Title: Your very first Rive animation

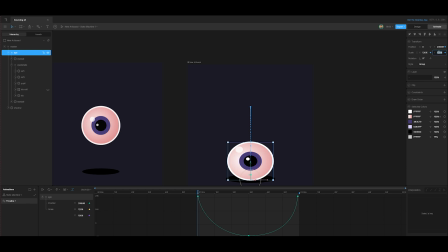(20:35)
And then this is very important. If you stretch the ball in the Y, you have to compress it. Or if you stretch it in the X, sorry, you have to compress it in the Y, and vice versa. Because you want the ball to preserve volume.
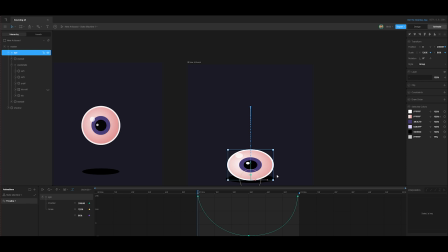(20:53)
Because if you only stretch it in the one direction, of the one dimension of the scale, you're going to increase the volume. We want to keep the same volume of the ball. We want to create the illusion that the ball is the same volume,
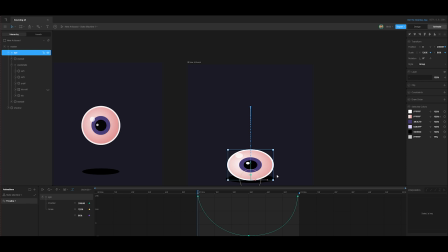(21:08)
but it's just the actual shape of the ball is getting manipulated by the movement. So what we have here now is we have the ball going up, and then if we look on the graph editor here, I'd say this is about where we reach maximum velocity.
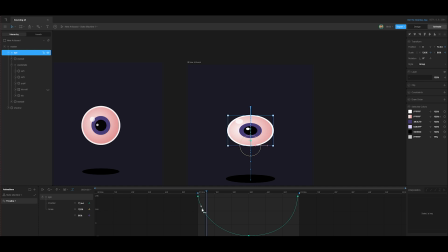(21:28)
If you look at the way how steep the curve is here. So around here, and then what we do here is we just do the exact opposite. So we make the X 80 and we make the Y 120.
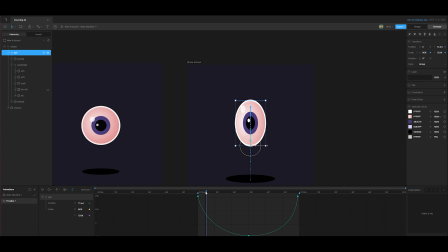(21:44)
Now you can see our ball is getting stretched as it goes up. Then when we get to the top, we make it 100 for both.
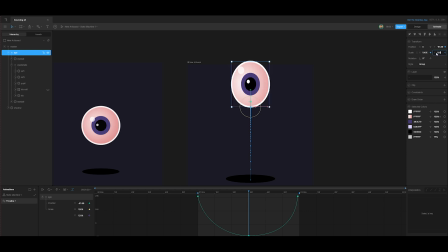And then it hangs in the air, and then it's, oh no, it goes down again. And then I'm just going to click here.
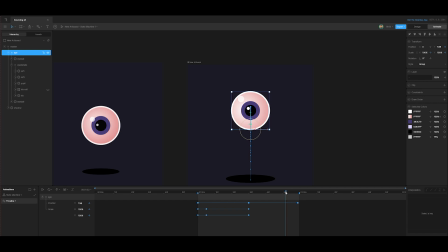(22:14)
And what I'm going to do is round about here, it reaches maximum velocity when it goes down. So I'm just going to copy these keyframes.
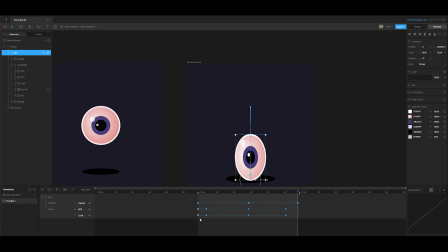(22:25)
And then here, we're going to copy the squash one. So basically, and then we just select these keyframes. Let's just give them an easy ease and see what it looks like.
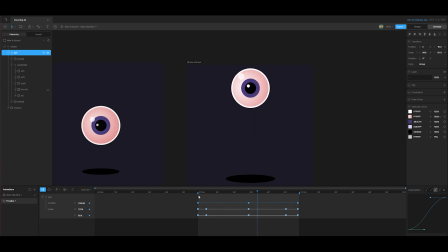(22:42)
Now our ball is looking much better and much more alive. You can see the way it's working with a squash and stretch. Actually, what you also can do, what I usually do, is when the ball reaches the top,
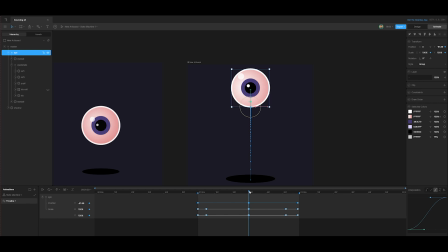(22:59)
it actually squashes a little bit because of the way the physics work. It's almost getting compressed again a little bit at the very top, but just slightly. So what we can do here is we can just take the 100%
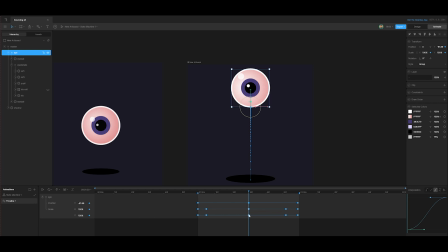(23:18)
velocity or the 100% interpolation, and just maybe move them a little bit, like a few keyframes there. Copy that one, move it there.
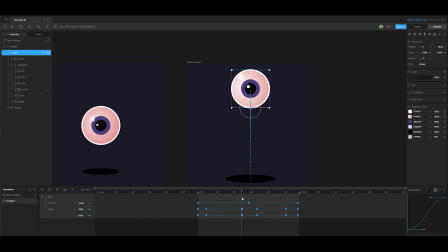(23:34)
So now the 100% is on just before the ball reaches the top. It's 100%, and then the same here. We can actually move them out a little bit. So let's move them around here, and that one around here.
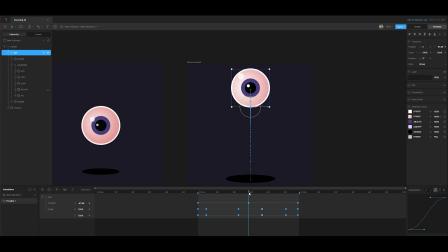(23:48)
Okay, now when the ball is at the top, we want to compress it, but very slightly. Maybe just 102 on the X and 98.
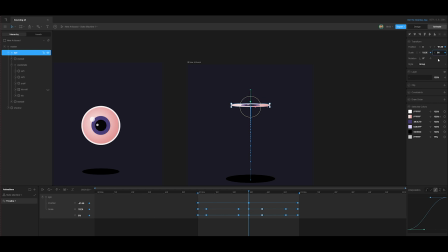(24:03)
See what I'm doing is, oh no, okay, 98. See what I'm doing is the ball's volume is preserved at all times. This is a very important thing to remember with squash and stretch. I cannot stress that enough.
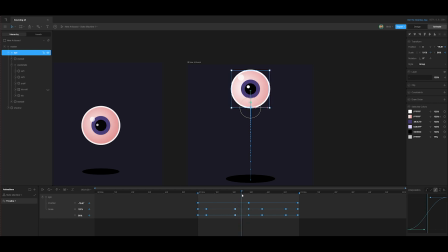(24:17)
So we've got it's 100% here, and then as it reaches the top, it just compresses ever so slightly. It's a very subtle, very, very subtle. You almost feel it more than you see it. And that's just one of the things about animation is about exaggeration.
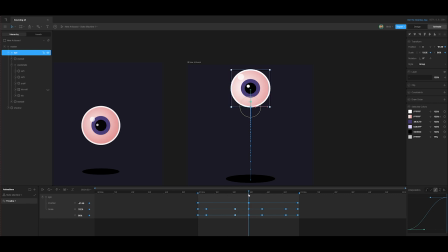(24:39)
you want to create movements that's exaggerated.
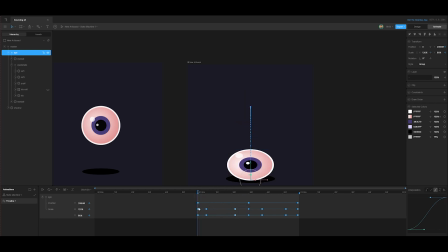(24:42)
That's why when we created the ball bounce, it goes up very fast and then it comes to rest very slow. In reality, it wouldn't be as extreme. We want to exaggerate movements, but at the same time, there's some instances like we just did here where you want to make it very subtle.
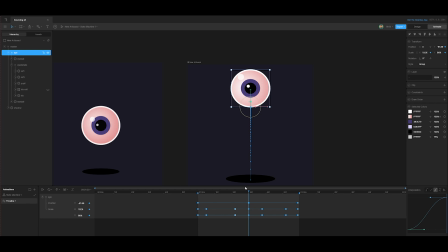(25:01)
So you need to understand and plan ahead, where do you want to exaggerate your movements and where do you want your movements to be a bit more subtle. Usually the primary movements are exaggerated, and then the secondary movements,
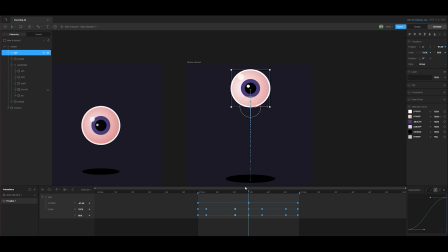(25:16)
which just give that little bit of extra personality to your animation, and they support the primary movements. They are much more subtle. So let's have a look at our ball.
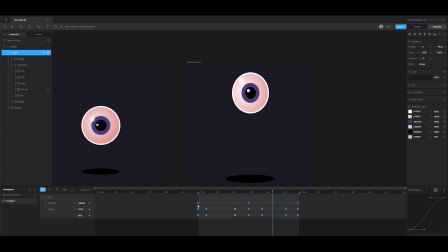(25:28)
It's feeling nice to me, but there's one thing that we still need to do, and that is we still need to animate the iris.
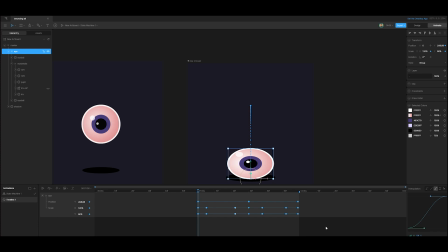(25:37)
Okay, so we still need to animate the iris, and that's very easy. We're just going to go to this eye details group here, and then we're going to put a Y keyframe here.
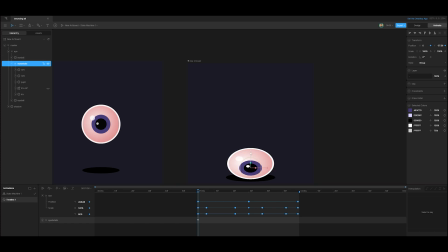(25:51)
Okay, let's make it when the eye touches the ground, it's down. See, remember we put that clipping mask on, so now it works nicely. So when the eye is at the bottom,
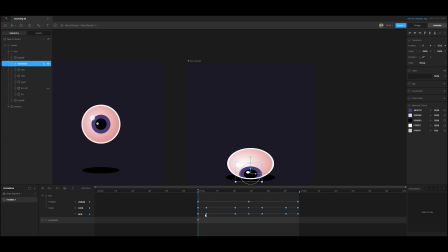(26:10)
the iris goes down with its, and this is sort of simulates a bit of rotation.
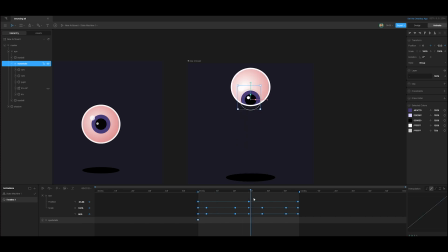(26:16)
Okay, and then as a good habit, if you've got a loop, just before we go on, we just put that last, copy and paste that last keyframe. That's always a good habit to get into when you create looping animations, is to always, when you put a keyframe at the beginning, is to copy and paste it to the end.
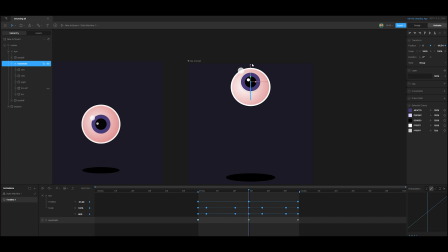(26:35)
Okay, and then when it comes up here, we're going to take the iris there. Okay, but now we've got a little problem. This reflection is outside, but that's not a problem.
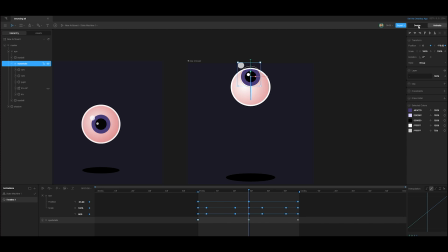(26:54)
We can just quickly fix it. But we need to go into the design. So this is also a very important thing with Rive. If you want to change something in your design, go to the design mode, because you can change it in animate mode, but then that parameter is going to be animated.
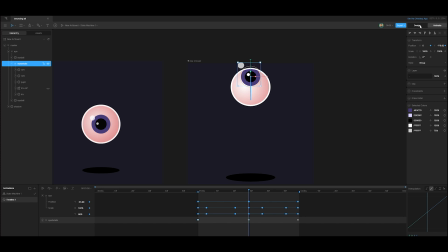(27:11)
We don't want that. We want to change the actual design. So go to design mode.
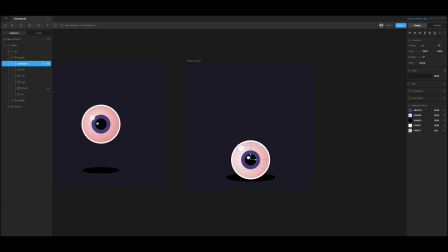(27:16)
It's very good to get into that habit. I've made that mistakes many times where I want to change a design and then it starts to behave funny, but then I realized, oh, I made the changes in animate mode. Okay, so let's go and look for that reflection.
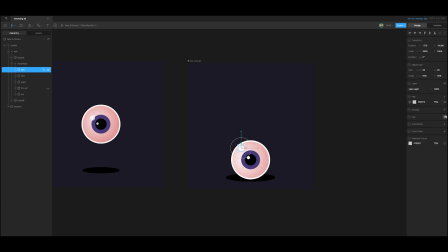(27:30)
It's this one here. Then we just put a clip on it, which is basically the same as a mask and something like After Effects. And then we want eyeball to be the shape that it affects.
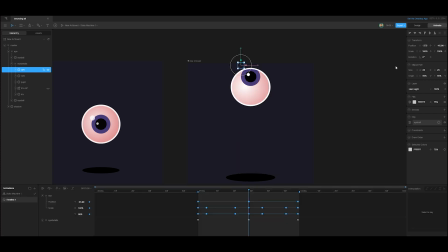(27:48)
Okay, then we can go back to animate and everything is working perfectly. Okay, then we take these two keyframes, easy ease them.
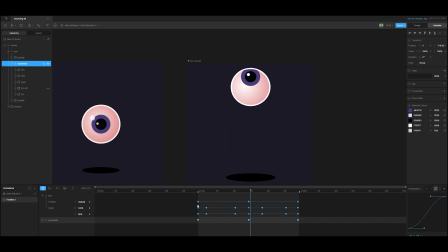(28:00)
And now we've got our eyeball rotating up and down, but we can make it a bit more interesting. And what we can do here is we can offset the rotation,
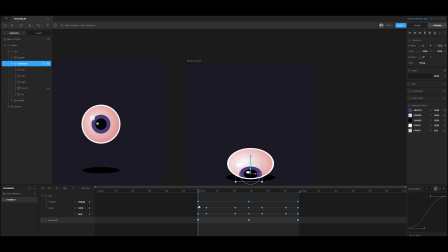(28:15)
because at the moment it's a bit boring and a bit static, because it goes at exactly the same moment as the ball hits the ground and as it goes up, the eye details follow. But in reality there would be a bit of a lag, so
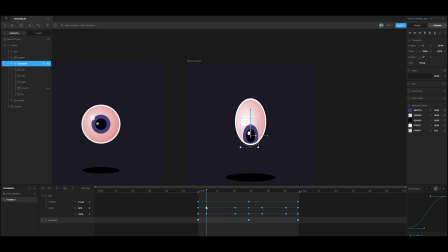(28:34)
around here it would start to go up. So what we do there is very easy. We go to the start of the keyframe, we copy all of these, and then we paste them in there.